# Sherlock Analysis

Analysis of Sherlock, the TV series, 2010 onwards.
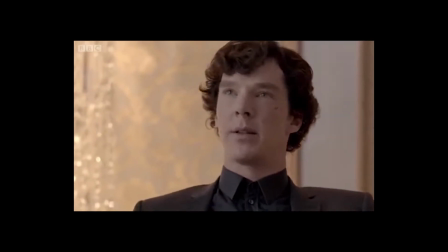Setting in Sherlock is important in the establishing of characters.
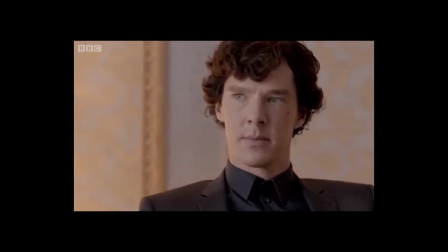For example, when Sherlock and John first meet Aaron Adler at her house, the set is dressed in order to show the wealth and power of the character, even though it is not her house.
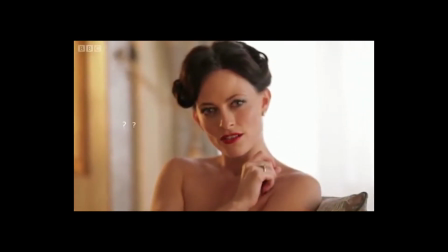The costume of Irene, or lack thereof, is used to indicate that her power and confidence in the scene.
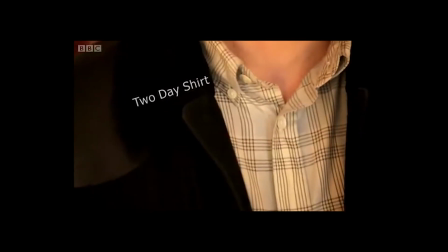In terms of character, her lack of clothing can be seen as an indicator of the career she has.
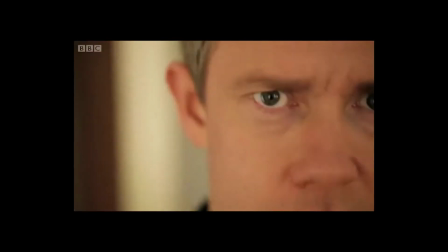Her nakedness also highlights the awkwardness and lack of awareness of sexuality in Sherlock's character.
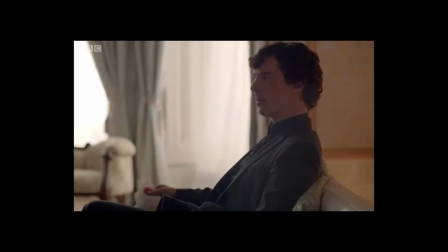The lighting is high-key, giving the scene a positive and unthreatening atmosphere.
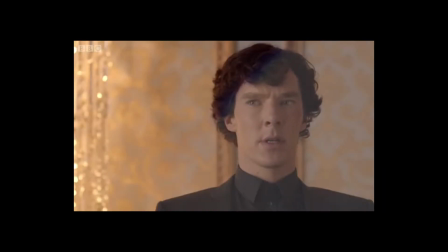The detail of the mise-en-scène in each of the settings is a way in which the programme can be seen to be more realistic.
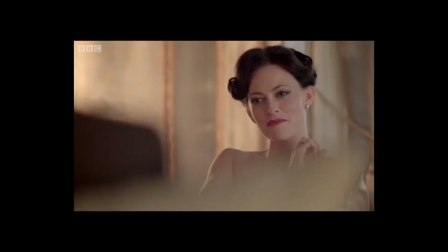The set dressing of Sherlock and John's flat, 221B Baker Street, is important in humanising the characters and bringing a sense of normalcy to the lives of them.
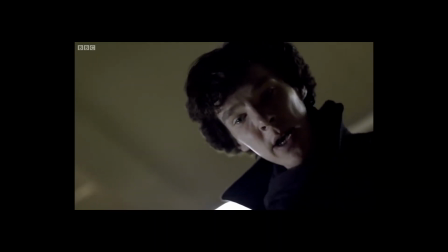A particularly significant storyline is that of Jim Moriarty, which spans 2 series and is the main adversary of Sherlock.
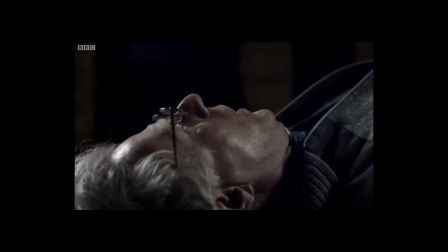In the first 2 episodes of Series 1, Moriarty is a relatively minor figure.
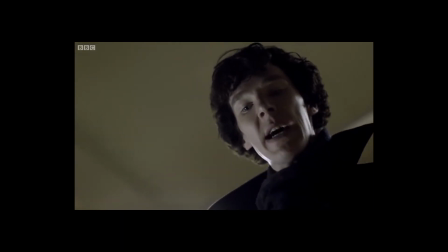He is not seen in person on screen, yet his involvement in each of the cases shows that he's already heavily involved in Sherlock's life.
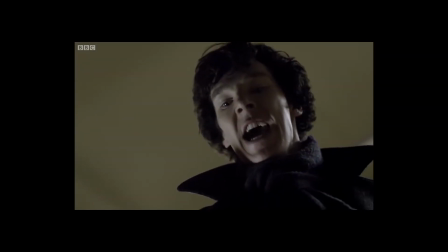He appears in the 3rd episode and is shown as a threat to Sherlock and John's lives.
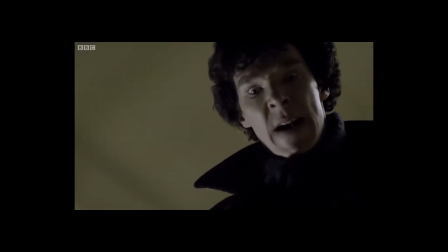In Series 2, it is again shown that Moriarty is in the background of Sherlock's cases in the first episodes.
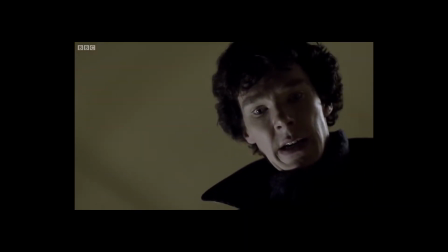The finale, however, is much more centred around his character and the battle between Sherlock and Moriarty.
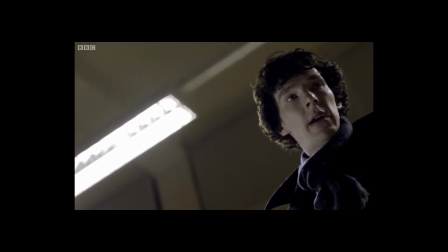The episode shows how Moriarty has managed to completely ruin Sherlock's reputation and life by implicating him in a number of crimes and turning the police against him. This leads to the series finale, culminating in the supposed suicide of Sherlock.
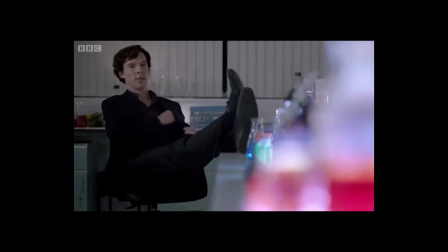Please subscribe to the...
In the scene on the rooftop in the season 2 finale between Sherlock and Moriarty,
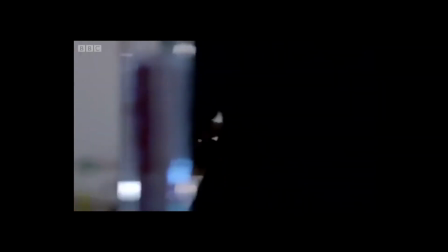there is again the use of editing, camera shots and sound, but this time it is used to represent the insanity of Moriarty's character.
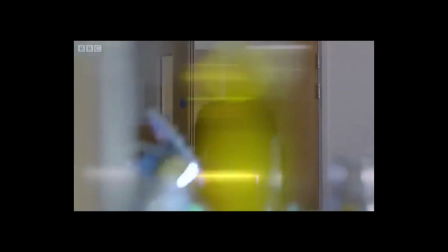At the beginning of the scene, there is an emphasis on the diegetic sound of doors opening and receiving a text message.
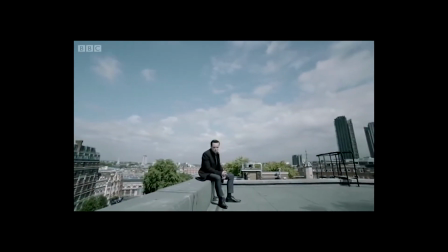This then turns around when the roof is shown as Moriarty is playing the song Staying Alive.
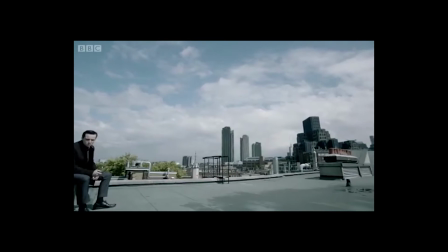The song is used as both diegetic and non-diegetic sound. The song plays as there is a slow pan shot establishing the setting of the isolated rooftop.
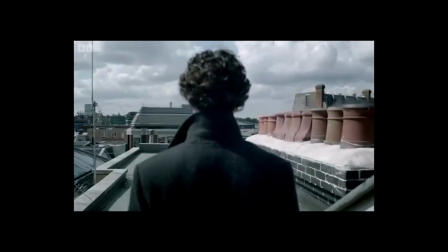The song is almost a theme tune from Moriarty, and even if his character wasn't visible on screen,
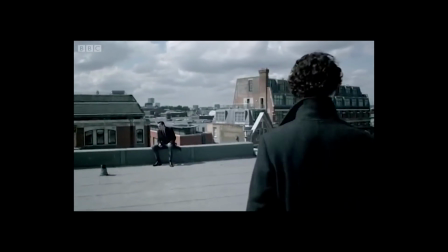it would be apparent that his character was going to be involved in the scene. The sound also again becomes diegetic when Sherlock emerges on the rooftop.
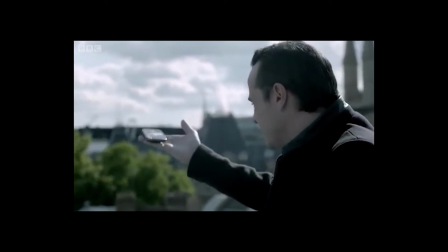The music is shown to be coming from Moriarty's phone, which allows the sound to fade as the characters begin to interact verbally with each other.
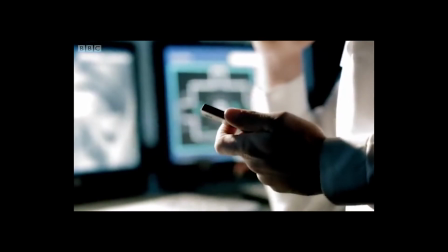During the episodes, there are both a variety of uses of editing and a variety of camera shots used.
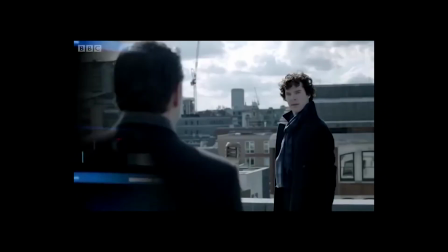The use of this variety adds to the quirky character of Sherlock and attempts to create a visual representation of what happens in his head as he makes deductions.
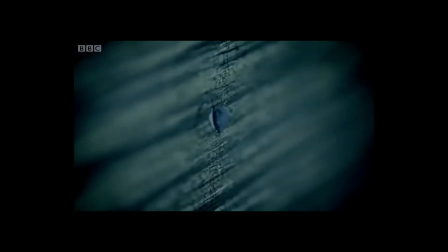The editing used in Sherlock is apparent in this scene also from Season 2.
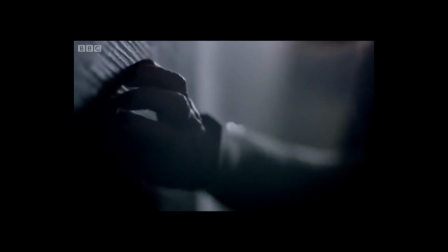Editing is used in the series mainly when the audience is shown what Sherlock sees.
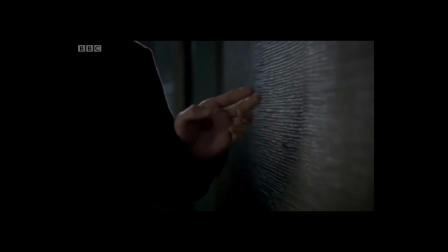The camera focuses on a discrepancy on the wall and there's a slow motion flashback which shows Mrs. Hutchinson struggling against attackers.
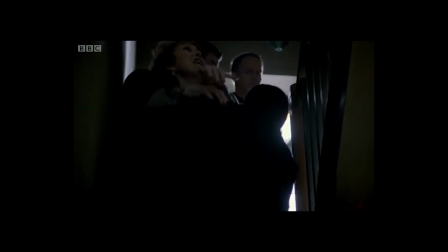When Sherlock then focuses on the main antagonist of the scene, a number of annotations appear on his body. It is then apparent that the audience is seeing what he sees, the weak points in a target to attack.
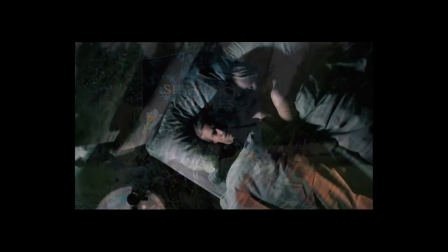Sherlock, there are obvious themes of murder, crime and morality.
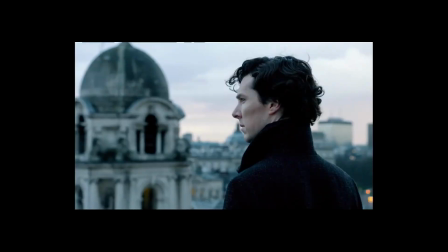As the series continues, themes of friendship and family become more and more prominent. In Series 1, the focus of the series is more about solving the cases.
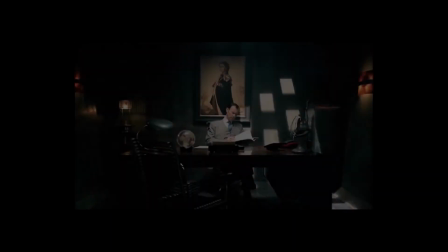However, it is shown during the episodes
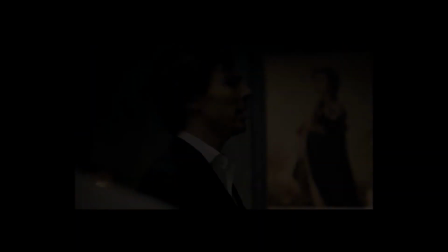the friendship between John and Sherlock and the complexity of the relationship between Sherlock and Mycroft.
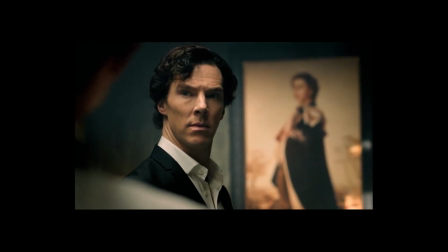In Series 3, the new dynamic of Sherlock and John's relationship is explored as John gets engaged and married to Mary Morstan.